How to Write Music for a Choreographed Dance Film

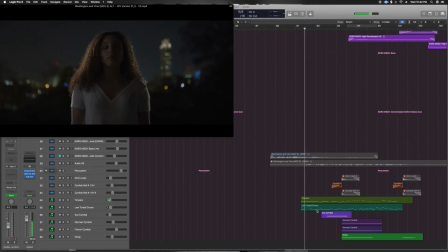As she starts to get her momentum up and her confidence up in the piece, some timpanis kind of come in, some tune percussion. A cymbal roll that comes in at the release of her twirl. And so now we're in the second part of this cue, which is essentially the precipice of the whole film.
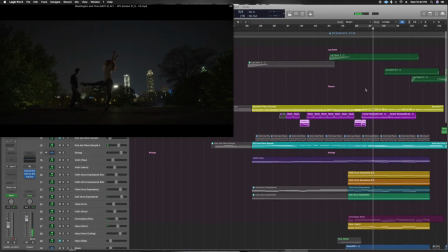Notice the bells are accenting what's going on in her dance.
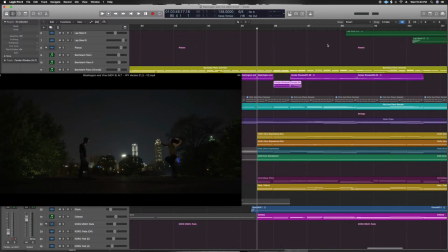And this is what's so cool about this piece, is that I'm timing my music to these hits. So we've got the cymbal roll into the crash, the end of her twirl.
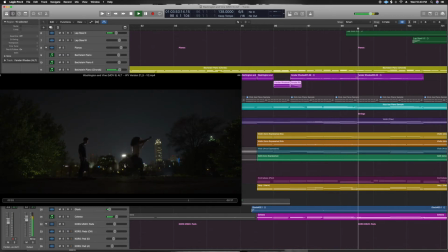Right here, there's another one right here.
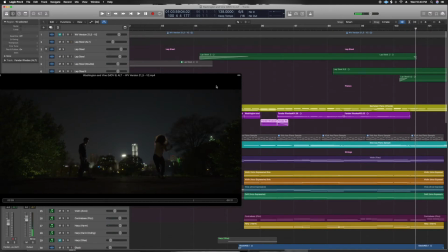So if you notice, if you're watching her hand movements, the bells are actually playing along with what she's doing.
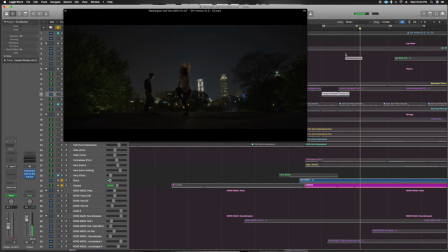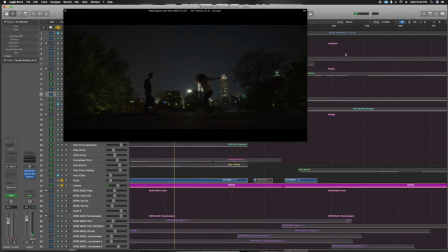See that right there? Notice how it lands as soon as she finishes her routine right there.
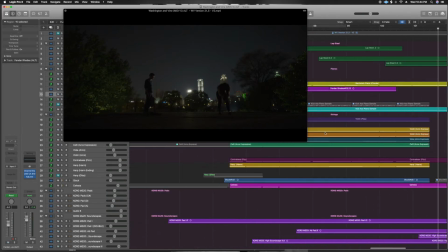She lands straight down. The music breaks down. So we're building to this point, and then all the instruments start to fall off.
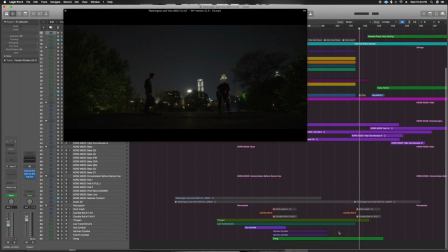And you can see that in the timeline as well. So notice the drums, the percussion starts to go away, and the strings start to die down.
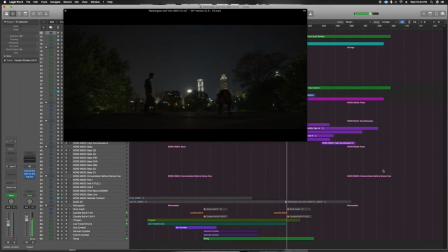So that's the last part right there. So as we go into this dive right here, this drop, I have a cymbal roll.
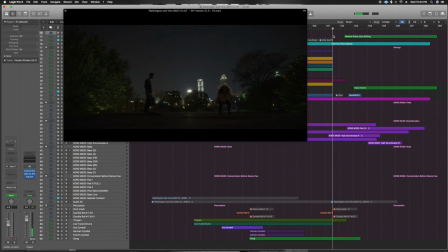Hear that little That ends the percussion.
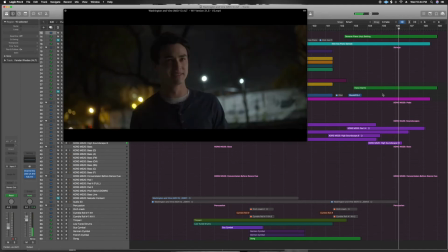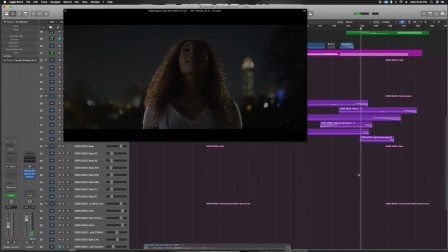The last note of the cue accents his eyes closing. So in this last little part right here, we've got some really cool textural things going on.
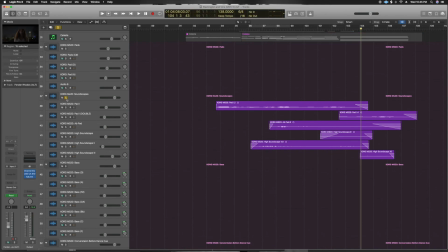We've got essentially like four different pads. All these different little layers with reverbs. And then we've got this reverse piano, which is really cool.
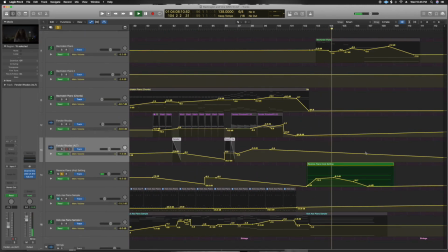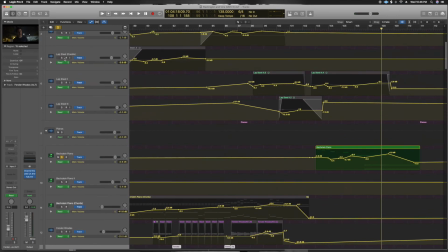And leading us into that ambient section at the end, we have this lap steel layers, which are really, really cool.
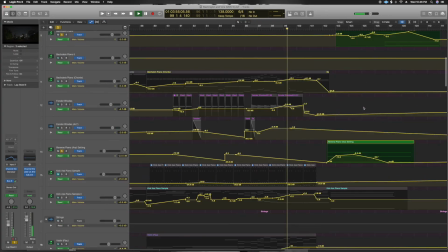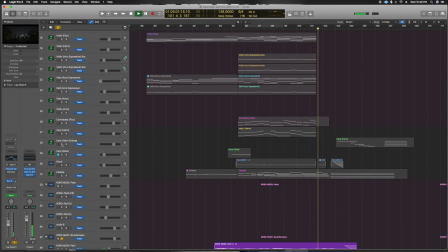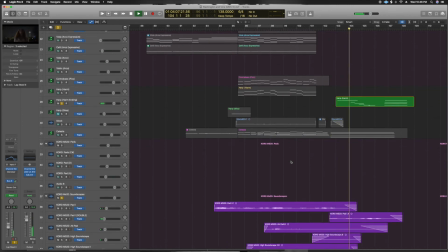Big tail reverb tail at the end. And the cool thing about this piece is there's so much orchestration going on. The piano and the violins are playing the same part together. The ascending and descending lines, the harp's descending, the piano part is ascending, the lap steel is playing all these kind of beautiful lyrical phrases in between the spaces. And that's what's so cool about it, writing music in unconventional ways to tell stories. So I hope that was informative.